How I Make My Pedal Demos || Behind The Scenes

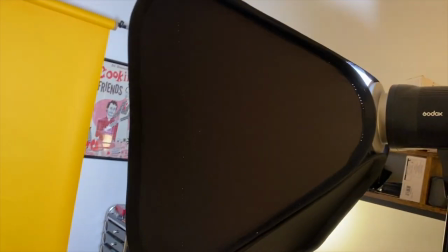741s
I have the camera right in front of me and a big light up to the right of the camera.
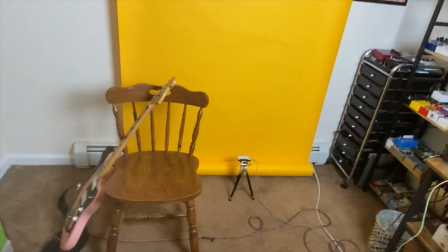747s
Then I have a small light that's on the ground pointing up at the backdrop just to add some depth.
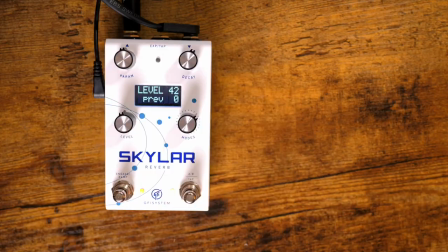754s
After the intro track, I have the kind of control rundown segments, which are on the desktop, kind of shot top down.
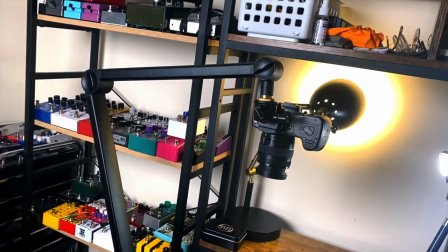763s
So I use this podcast mic stand or broadcast mic
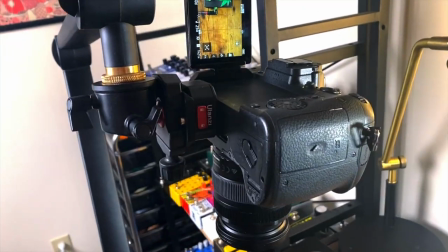767s
stand that I have mounted to the desk and I have a tripod ball head on that.
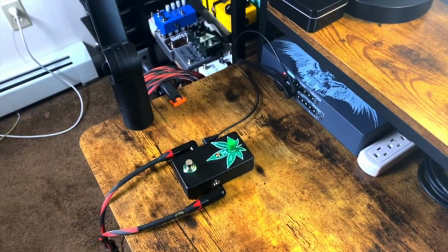772s
So I just mount my camera and point right down. I'll tape the pedal down to the desk so it doesn't move.
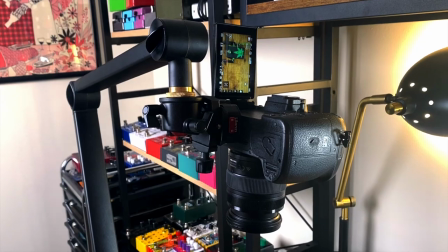777s
The signal chain is exactly the same as the guitars for the track,
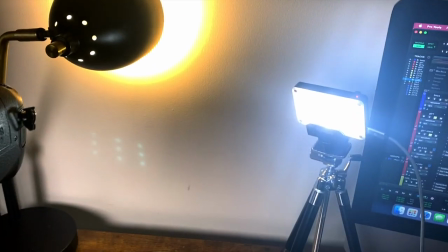781s
but I'm using even less processing than in the tracks so I just
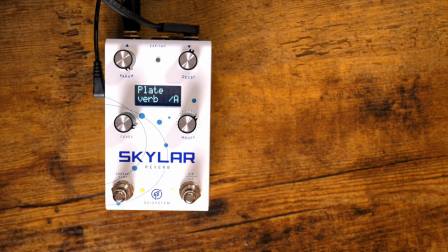786s
have the impulse responses going so you're hearing straight-up guitar pedal amp.
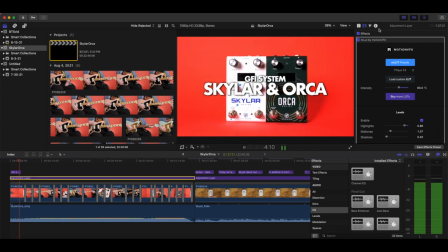793s
Once everything's filmed we go to editing. This is another area where I don't really know what I'm doing but I sort of just picked up some things along the way.
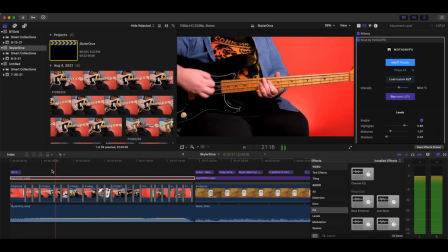801s
There are probably better ways to do this so I don't think I would recommend taking my advice on editing so we'll kind of breathe through.
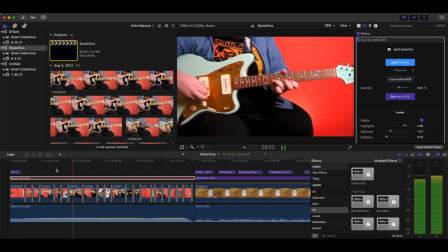808s
Basically I drop the audio in the main timeline and And then I will just kind of grab a bunch of clips and drop them above that. I use an adjustment layer with some LUTs that I downloaded for free so it looks nice.
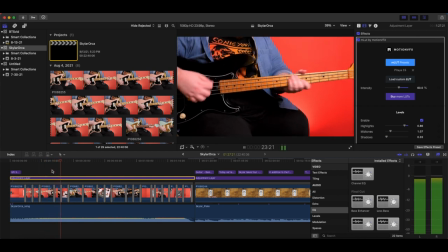824s
And then for the intro track I just kind of slap some transitions that I also downloaded for free on there.
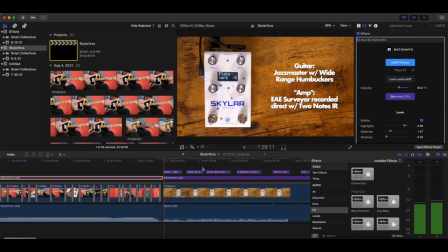830s
Then once I've edited the intro track I add the captions. And that's pretty much it. That is kind of the end of the process. I export, and then I upload to YouTube, and then you get to see it. If you have any other questions for me, I'd be happy to answer them in the comments, or you can feel free to message me on Instagram. Thanks so much for watching, and I'll see you next time.